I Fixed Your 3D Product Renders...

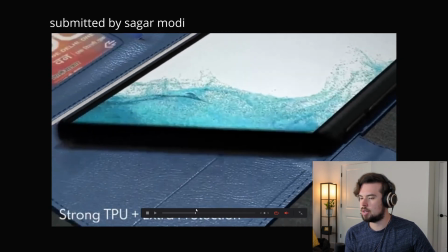[8:07]
I might just have the phone float in rather than like use a boolean to bring it in,
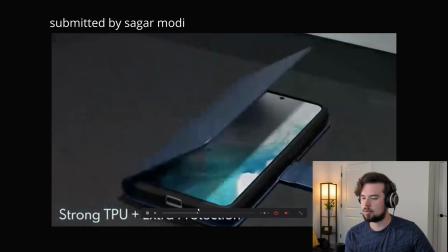[8:13]
because it just feels a little weird to me, but that's more of a personal preference than saying like you have to do it that way.
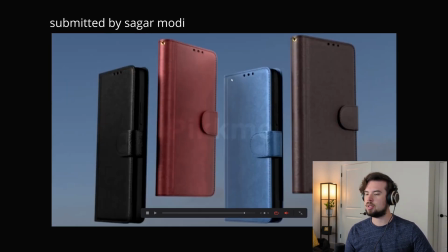[8:20]
It also feels like right at the end here we could animate the camera or the wallets just slightly turning slowly. What they do now is they just jump up, they stay right there, and they freeze for a few seconds.
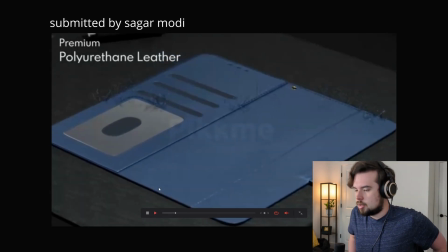[8:35]
That feels a little awkward. But yeah, like I said, those are just a little bit nitpicky, and overall I think it's a really good video.
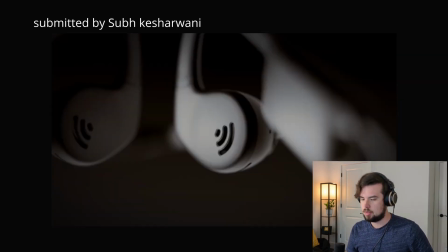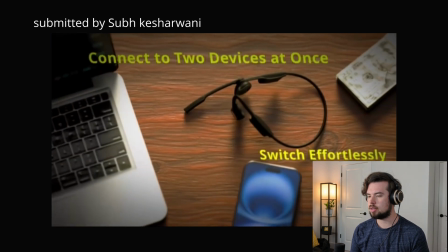[8:50]
I like the transitions in this one. Also like the lighting. You can really see the headphones, they feel clear.
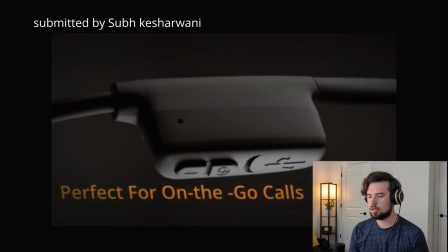[8:58]
My main critique would be the text feels weird.
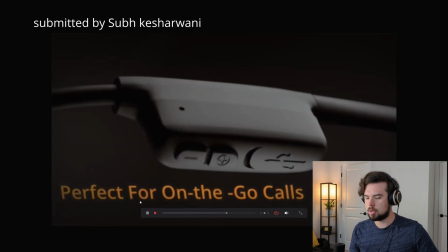[9:03]
Why is it orange here? It's brighter orange here, it's dimmer orange here, and then it's yellow.
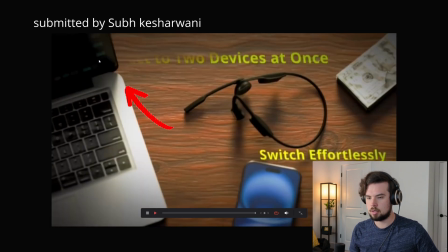[9:09]
And then right at the end, you can see it disappears right here. And also this font feels just like a default font.
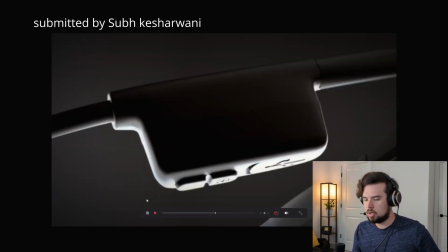[9:18]
It doesn't feel intentional. I don't personally like that it's italic.
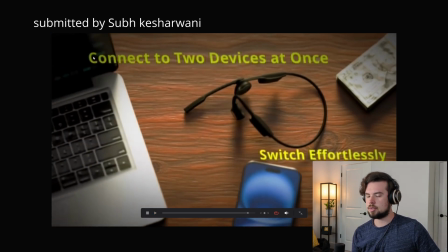[9:24]
Just the overall composition of the text is kind of off-centered over here.
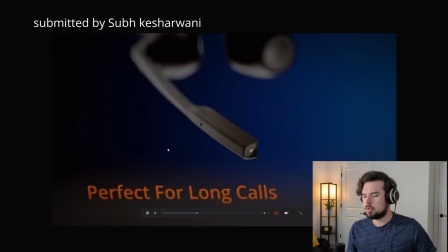[9:29]
If you were working with a company, they would most likely say the shots are just slightly too fast because we can't really read the text.
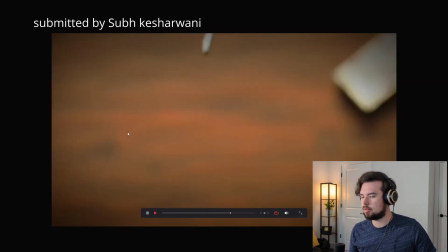[9:39]
I mean, we can read it if we watch it like 5 times over,
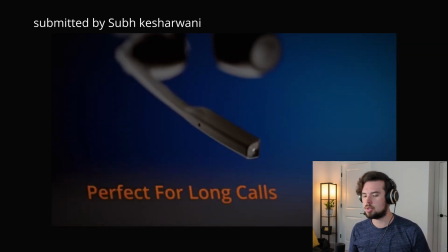[9:42]
but if you're a consumer and you just watch it once, you might not even get to read the text.
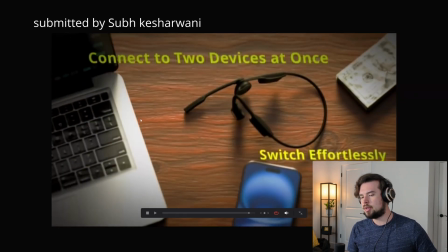[9:48]
The bump map of the table feels a bit strong. And also I would probably choose a light source for this scene. It just feels evenly lit and a bit boring.
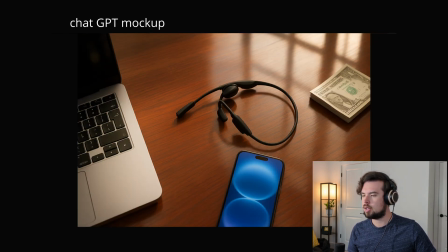[10:01]
I'd probably add in like a windowsill and have that cast light on here.
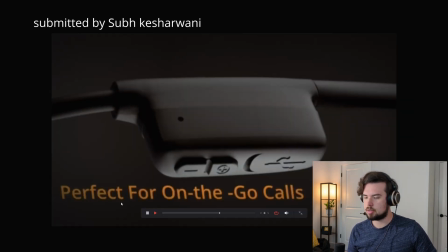[10:06]
I think that would look nicer. But yeah, it looks pretty good overall and I like it.
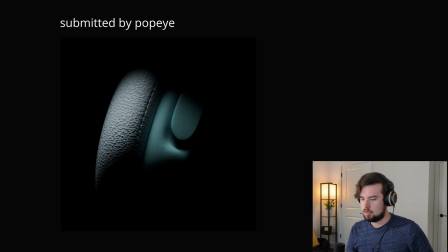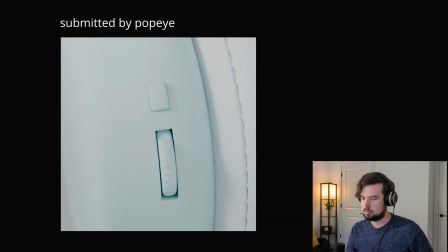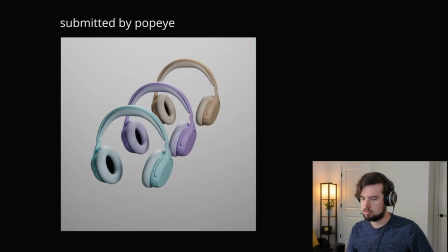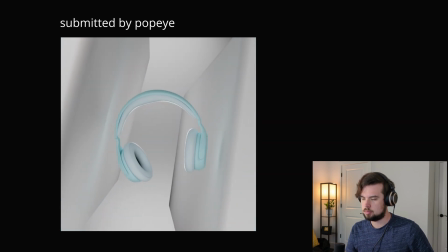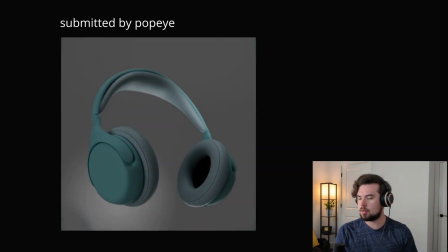[10:42]
This one might be my favorite one of the day so far. I really like the intro reveal.
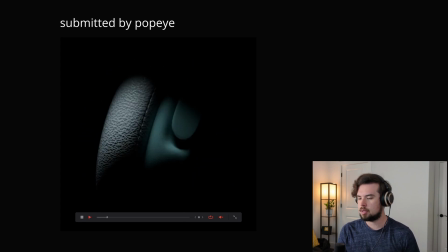[10:47]
I like these nice animated lights. I think that's really interesting.
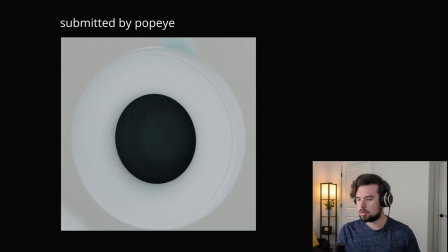[10:53]
I like this transition right here where it goes from the volume to the earphone.
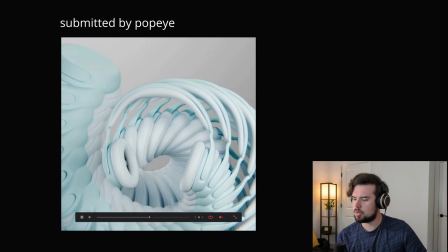[10:58]
A couple small things I noticed. In the beginning we see this light pastel blue, and then later on it changes to like a darker blue.
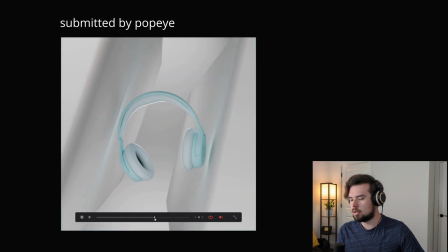[11:08]
So I would just keep that consistent throughout. And I would probably bring up the colors of these other two as well.
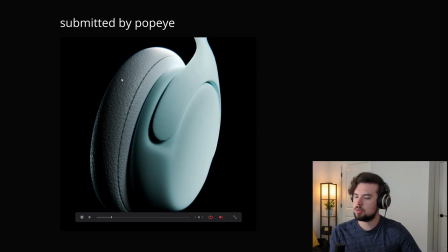[11:16]
I like the rim light here. I think you should use an actual leather texture here instead of... It looks like a procedural material, so I'd probably just swap that out to make it look nicer.
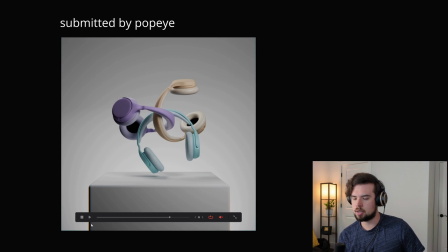[11:27]
We see a really dark shadow on this platform right here, and that's a very high area of contrast, and it's kind of drawing my eyes away from the headphones, so I'd probably just lighten this up right here.
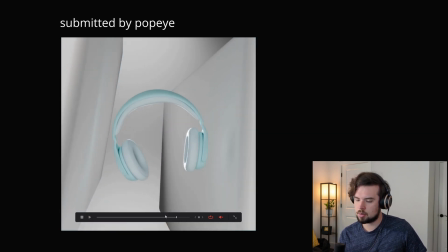[11:42]
And same with this shot. I think this corner is a bit dark, so I'd probably lighten that up a bit.
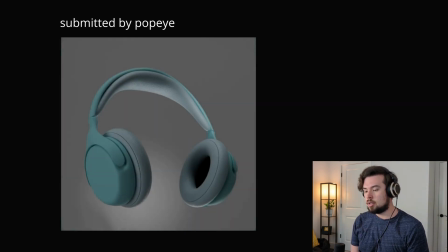[11:50]
That's really it though for this one. I think it turned out really nice, and yeah, good job. I hope that was helpful. If you think I should do more of these, leave a comment below. If you want to join that Discord community for the next time that I make one of these videos, I will leave a link in the description. And thanks for watching.